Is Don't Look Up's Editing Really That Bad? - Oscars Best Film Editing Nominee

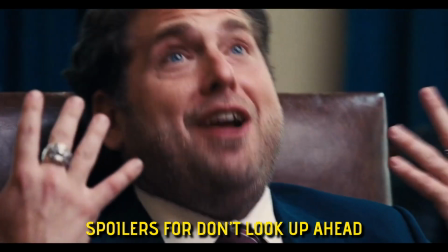Don't Look Up has become an extremely polarising film. People seem to absolutely hate it or love it to pieces.
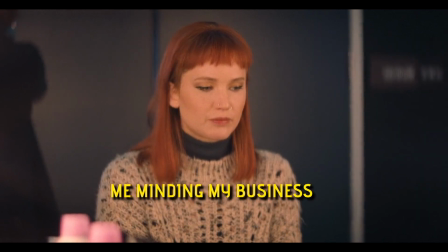Or you're like me and thought, yeah, it was okay. But one thing I have noticed is a lot of people seem to be in disarray about the editing.
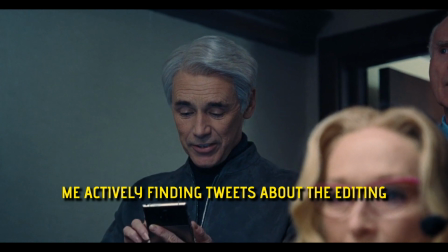Okay, well, maybe not a lot of people, but I've seen enough tweets and comments about it.
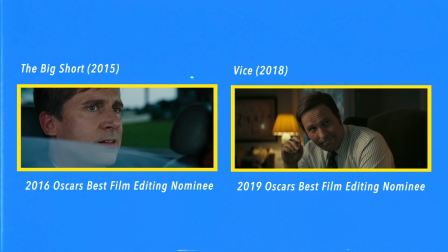Adam McKay's films certainly do have a peculiar editing style, but what was it that was so bad?
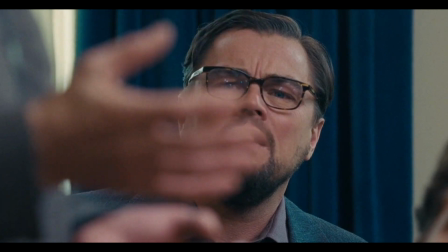So I had another look and I saw a lot of people were referring to this final scene.
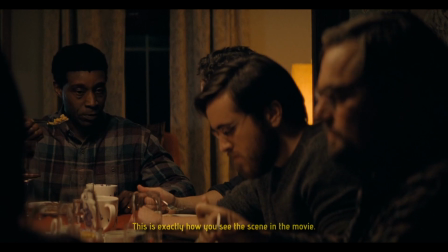If I'm to be completely honest, which at this moment, why not?
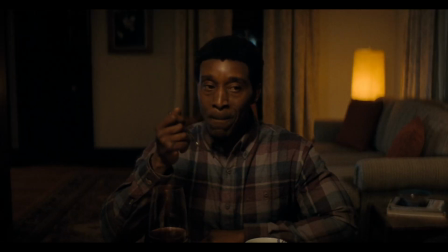I actually like the junky taste of store-bought better than homemade. Oh, you gotta be kidding me.
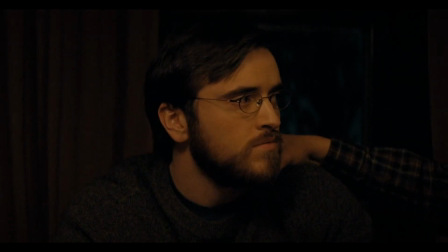Yeah, that's kind of a coffee nut. Are you serious? Every time you have coffee, you have to grind your beans? We can get that way or about tea.
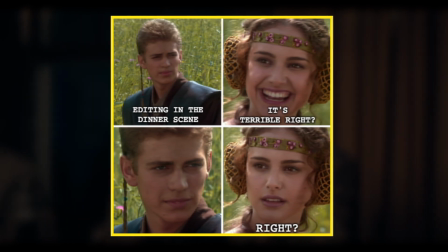This is terrible, right? Right? Well, sadly, it's not that simple.
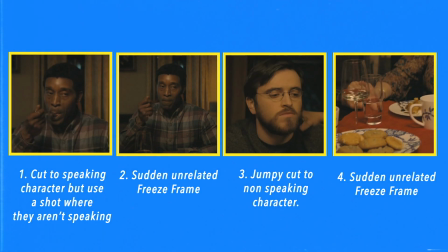It certainly feels wrong, but there's a lot more going on here than you might read on the surface. One tweet in particular that I saw was this from Schaeferillis.
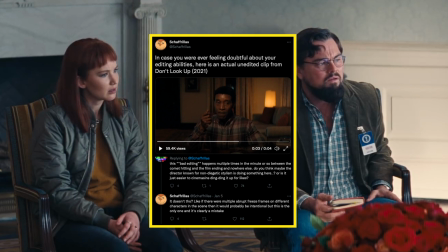Now before you come after me in the comments I'm a huge fan of Schaeferillis, I'm a subscriber, I watch all of his videos but he claims that it's clearly a mistake.
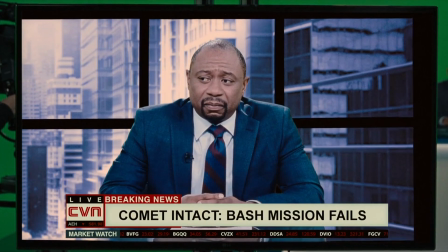Respectfully I wanted to make a case that it wasn't a mistake and it was actually thought out and purposeful.
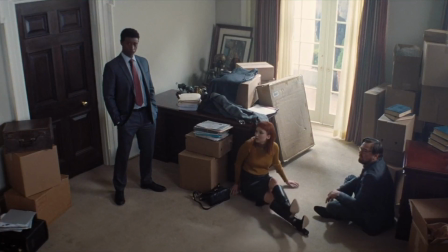So to try and make sense of it today we're going to be talking about freeze frames.
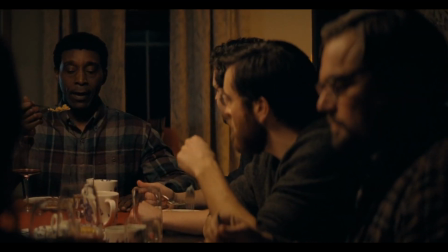So you probably understand what freeze frames are. They're very easy to spot due to the fact, you know, the frame freezes.
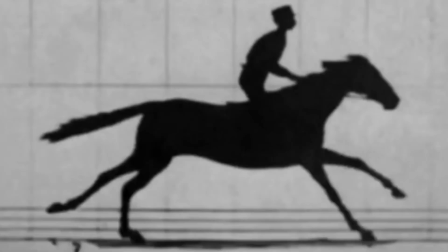It's not rocket science. But in truth, film is at its core just a bunch of freeze frames really,
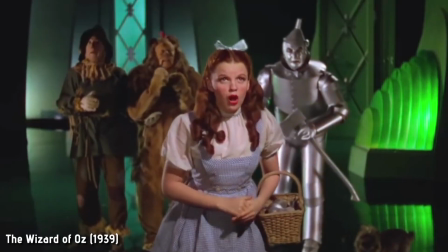or still images played one after another 24 times a second to create the illusion of motion.
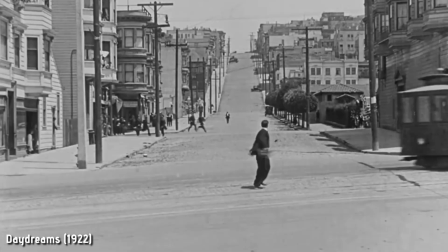And in the early days of film, it was important not to break this illusion. The audience and filmmaker entered a contract with each other to see a story in motion.
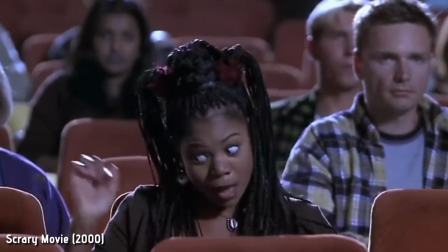But over time, as audiences and filmmakers grew more aware about the possibilities of film,
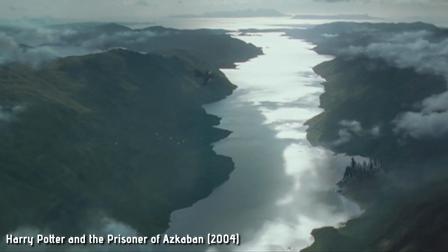new techniques were adopted and holding on a frame for a continued period of time was one of them.
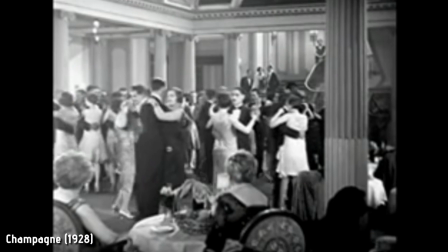It was first used in 1928 by none other than Alfred Hitchcock in his Hollywood classic Champagne.
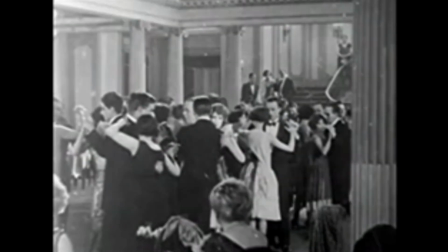Here, the effect works as a clever transition to a photograph. Pretty cool, especially for 1928.
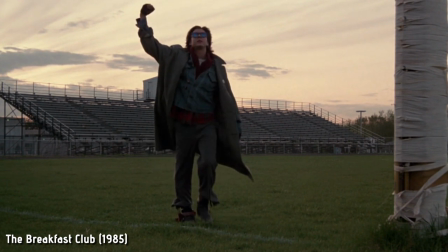Fast forward to 2022 and we see this effect everywhere and its purpose is usually very easy to determine, unlike, you know.
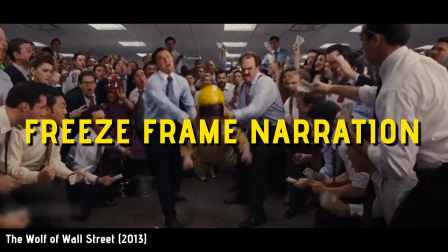So first off we have the freeze frame narration, which Scorsese seems to love.
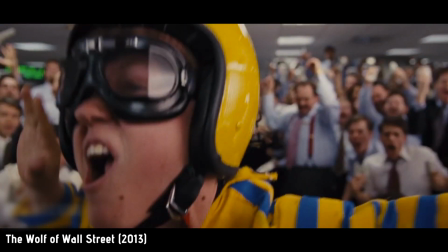My name is Jordan Belfort. Not him. Me.
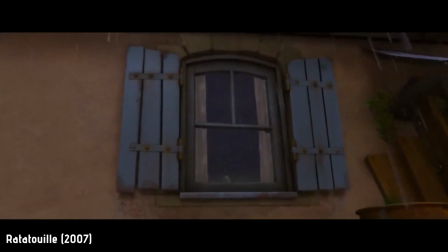This can be great for exposition and serves as a much more engaging way to capture the audience's attention and introduce us to a character.
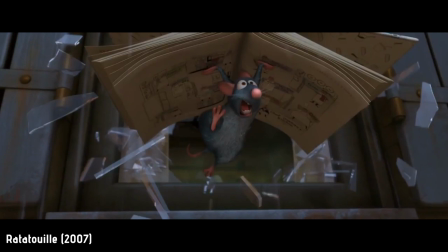This is me.
Usually we freeze at a moment of tension or intrigue before going back to the beginning of the story.
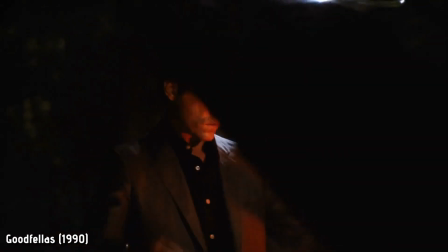As far back as I can remember, I always wanted to be a gangster.
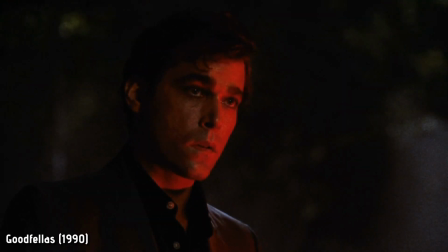I mean, the technique is actually so ingrained in our modern culture that it's turned into a bit of a meme.
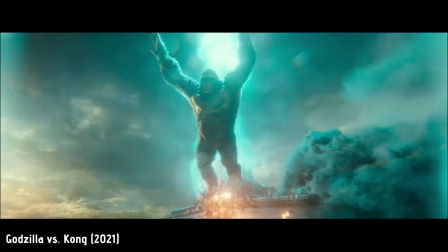Yep, that's me. You're probably wondering how I ended up in this situation.
Then you have the opening credits freeze frame.
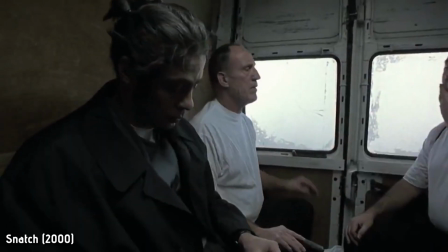These are pretty straightforward. Usually they're heavily stylized and serve as a great way to set the tone for what's to come in a more engaging way.
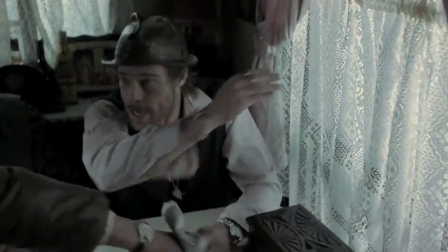Don't Look Up actually features this very method for its own credit sequence earlier in the film.
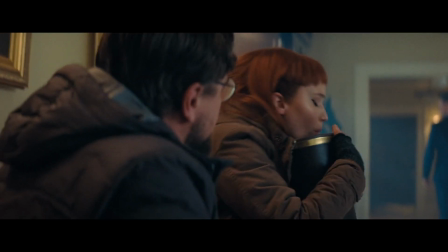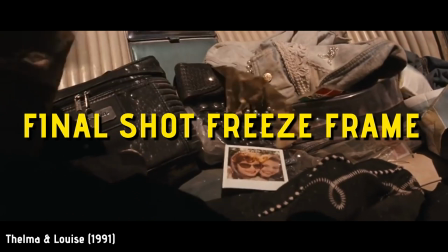Lastly, we have the final shot freeze frame. In Thelma and Louise's famous ending, we capture a triumphant moment as the two are about to meet their fate.
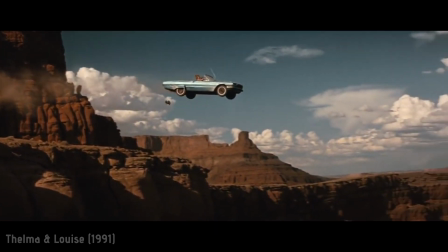But instead of seeing them crash and peril, we stop on what matters. The moment.
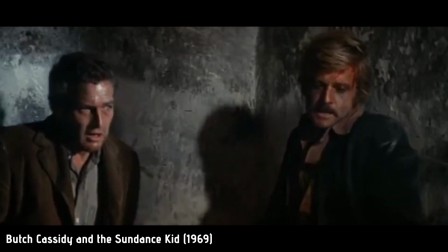The feeling. You also see this in Butch Cassidy and the Sundance Kid as the two outlaws go out all guns blazing.
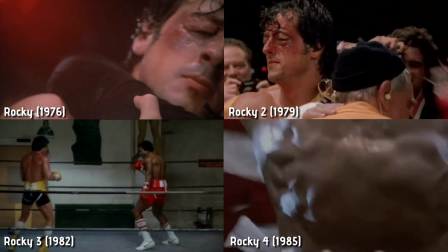Sadly, with the freeze frame being used so often to end a film, it's become a little bit of a trope and a little bit cheesy.
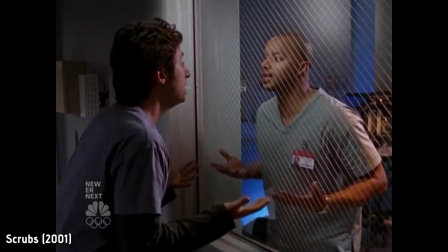And then we had it! Rocky III freeze frame ending!
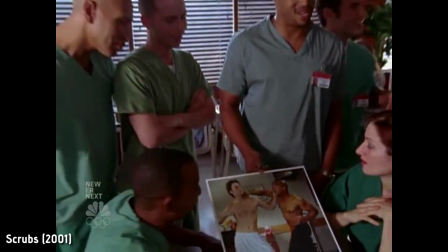However, this doesn't take away from its artistic potential.
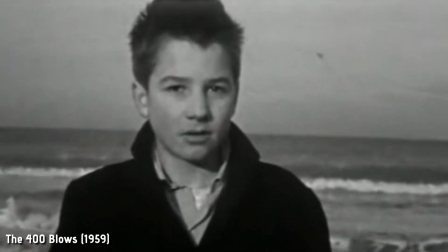In fact, when it was first used in 1959 to end Francois Truffaut's The 400 Blows, it was pretty revolutionary.
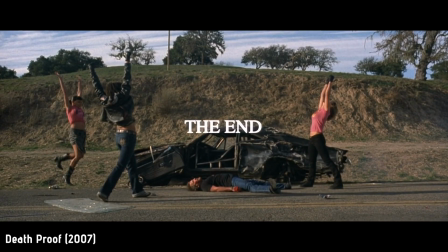It wasn't simply a final snapshot after the climax or a team photo when all had been resolved.
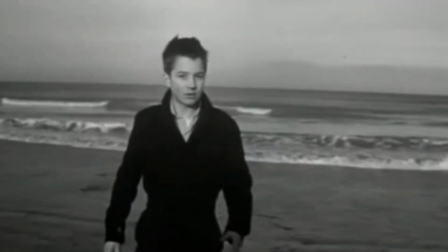It was an unexpected, ambiguous halt to the life story of a boy you had become so invested in,
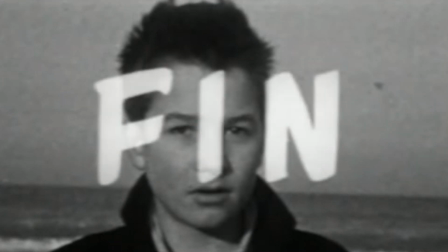leaving the audience to ponder, what next? It was abrupt, but it worked.
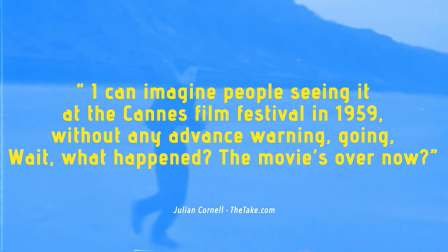Professor Julian Cornell said, I can imagine people seeing it at the Cannes Film Festival in 1959 without any advanced warning,
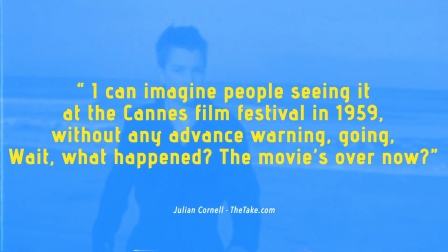going, wait, what happened? The movie's over now?
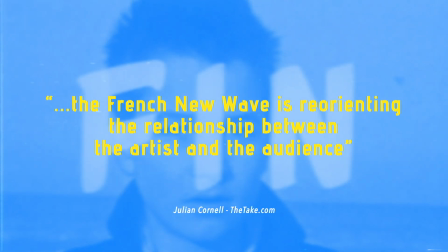The French New Wave was all about reorienting the relationship between the artist and the audience, offering something that is different from the movies they're familiar with.
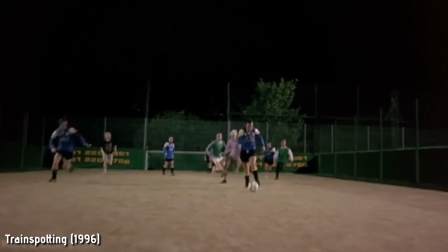Okay, so what does all this mean for Don't Look Up? Well, we've seen that a lot of the time the technique is nothing more than a neat surface level gimmick,
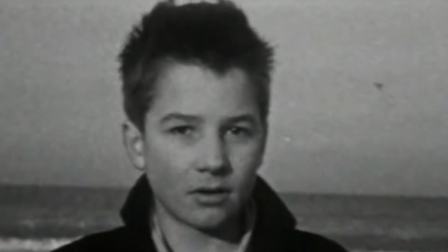which is fine, but we do sometimes see it used as a tool with much greater artistic potential,
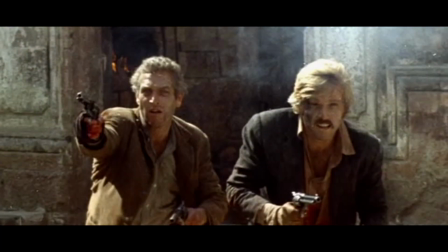conveying a feeling or a moment more effectively than a fade to black wood for example.
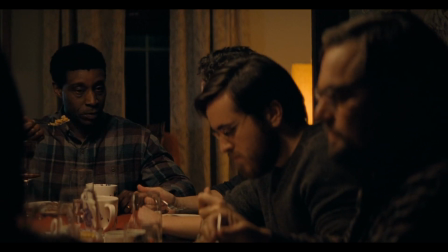But when we look at the weird editing in Don't Look Up, does any of this really apply? It's not a stylised character intro.
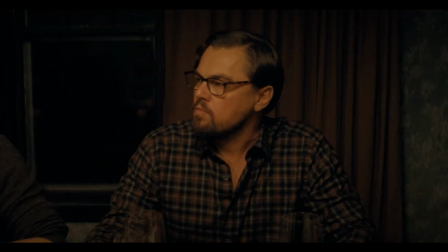There's no narration. It doesn't end the film. It still kind of just seems like a mistake, or maybe it's out of place.
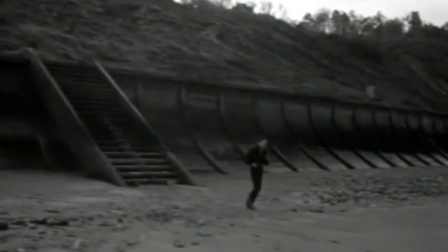Now don't get me wrong, I'm not saying by any stretch of the imagination that this film is revolutionary like The 400 Blows was.
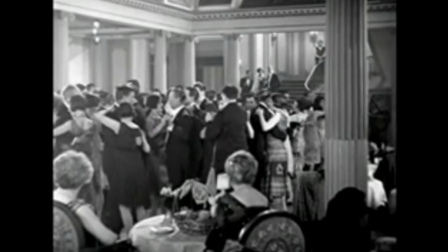It's not. But we did see that sometimes techniques are purposefully employed to change what we used to and challenge the audience.
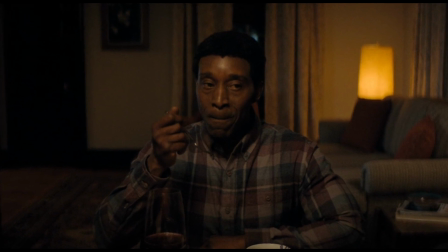We're certainly challenged here because a lot of people do seem confused by the editing choices made.
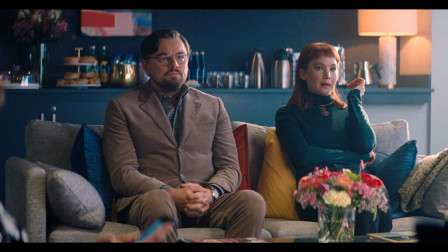But maybe that's the point. Okay, okay, I know, I know. Hear me out. This end scene is draped with the context of terrifying imminent doom.
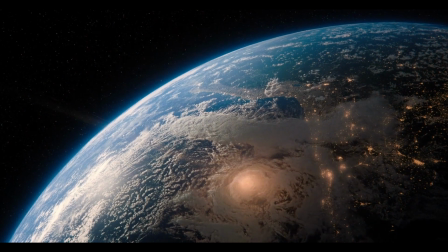The entire world is literally about to be vaporized and as the comet crashes into the world, everything we know is ending.
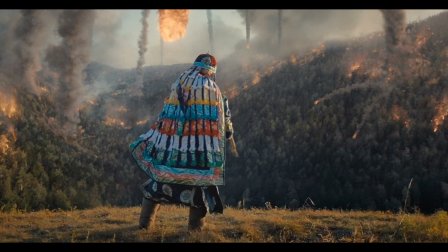Society, money, institutions, networks, everything. It's almost like the matrix is breaking before our very eyes.
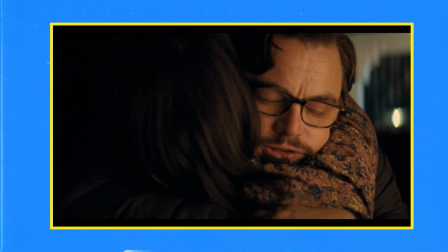I think we can all agree it's pretty monumental. When speaking to Variety about The Big Short in 2016, editor Hank Corwin said, When I cut,
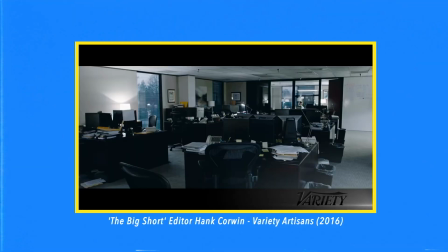I try to make the experience be experiential, as opposed to being third person watching the character.
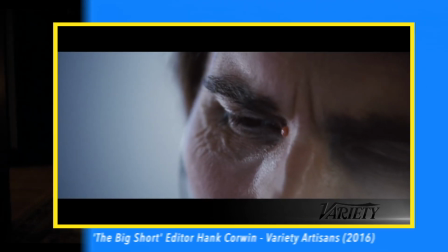I want to be inside the character. Experiential, inside the character.
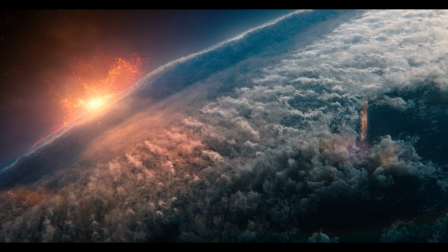Well, what if we were inside this terrifying moment? I know it's just a silly comedy,
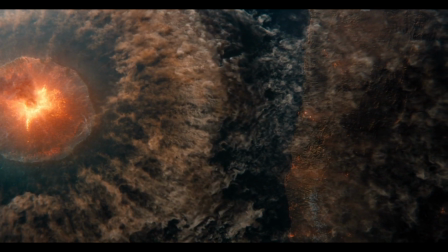but how do you capture this monumental feeling of human existence coming to an end and convey it through an intimate family dinner.
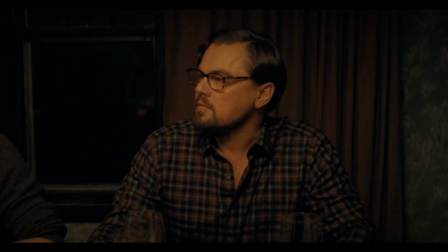Well, maybe you do it with these strange editing choices. With all this context, suddenly it becomes kind of clear.
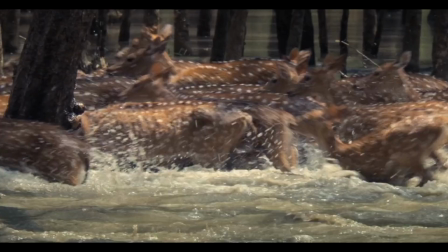Yes, they don't feel right. In any other film or setting, these freeze frames would be terribly placed, but maybe they aren't supposed to feel right.
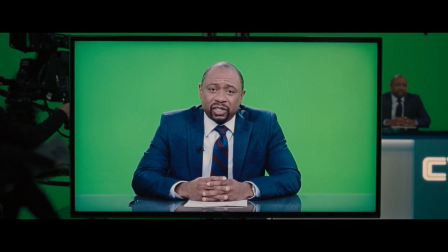Maybe they should be uneasy. The green screen facade is falling down and a cascade of errors are piling in, and as a result, the edit reflects this.
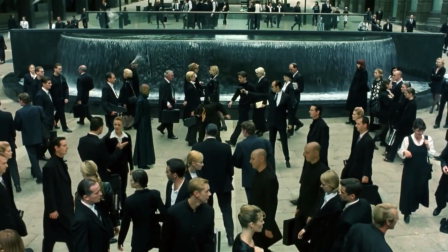They show us system failure. the matrix glitching out now maybe i'm
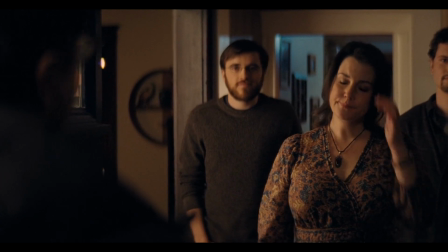being ridiculously kind here but it kind of gives some of the other weird editing choices in this ending
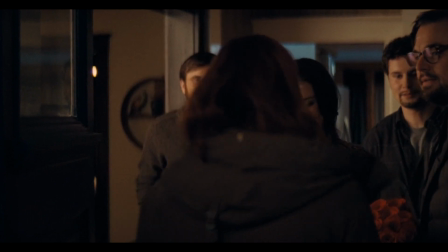more relevance like this strange jump cut where timothy chalamet's character comes inside
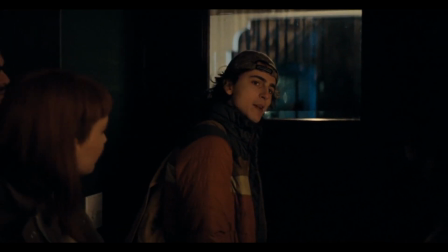i'm a fire puma 142 on twitch do game really doubtful
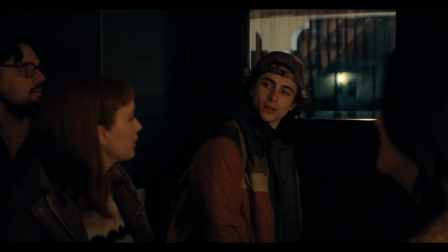yes this in any other context is a terrible terrible cut but surely they couldn't have made a blunder this bad okay i'm definitely being too kind here but with the context of editing reflecting the world's implosion,
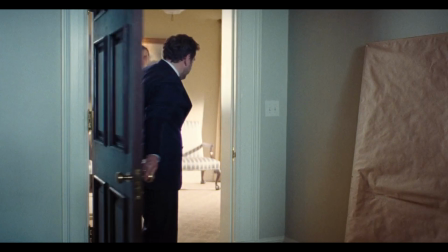it almost feels like a record skipping. I don't know, to be honest, I can't think of any other reason why they would have done this.
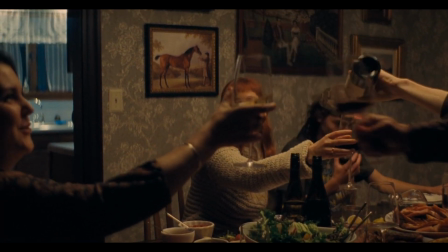The family talk at the dinner table like it were any ordinary dinner, clearly trying to enjoy their last moments as normally as possible.
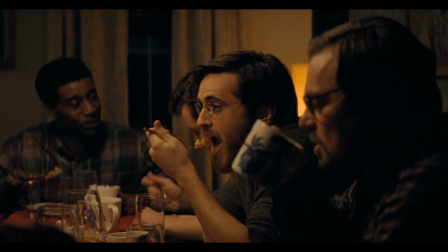Even as the house begins to shake, they continue their chit chat. Clearly though, you can see their fear.
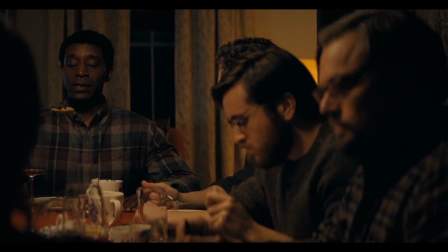And the freeze frame here offers us a window into the true, quiet comprehension of the ending of it all.
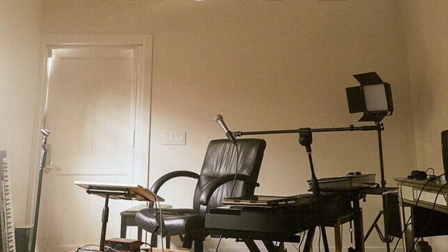Shout out Bo Burnham inside.
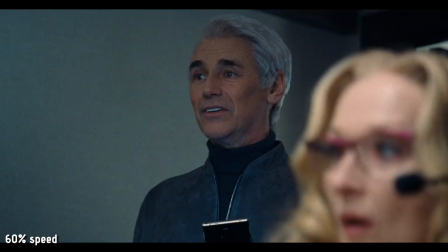It's also a direct contrast to the jubilation shown earlier in the film, when we use freeze frames on Dr Mindy celebrating the successful rocket launch.
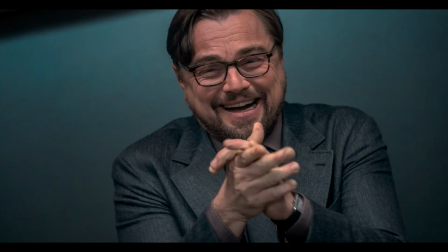Here there's joy in victory, and here there's contemplation in defeat.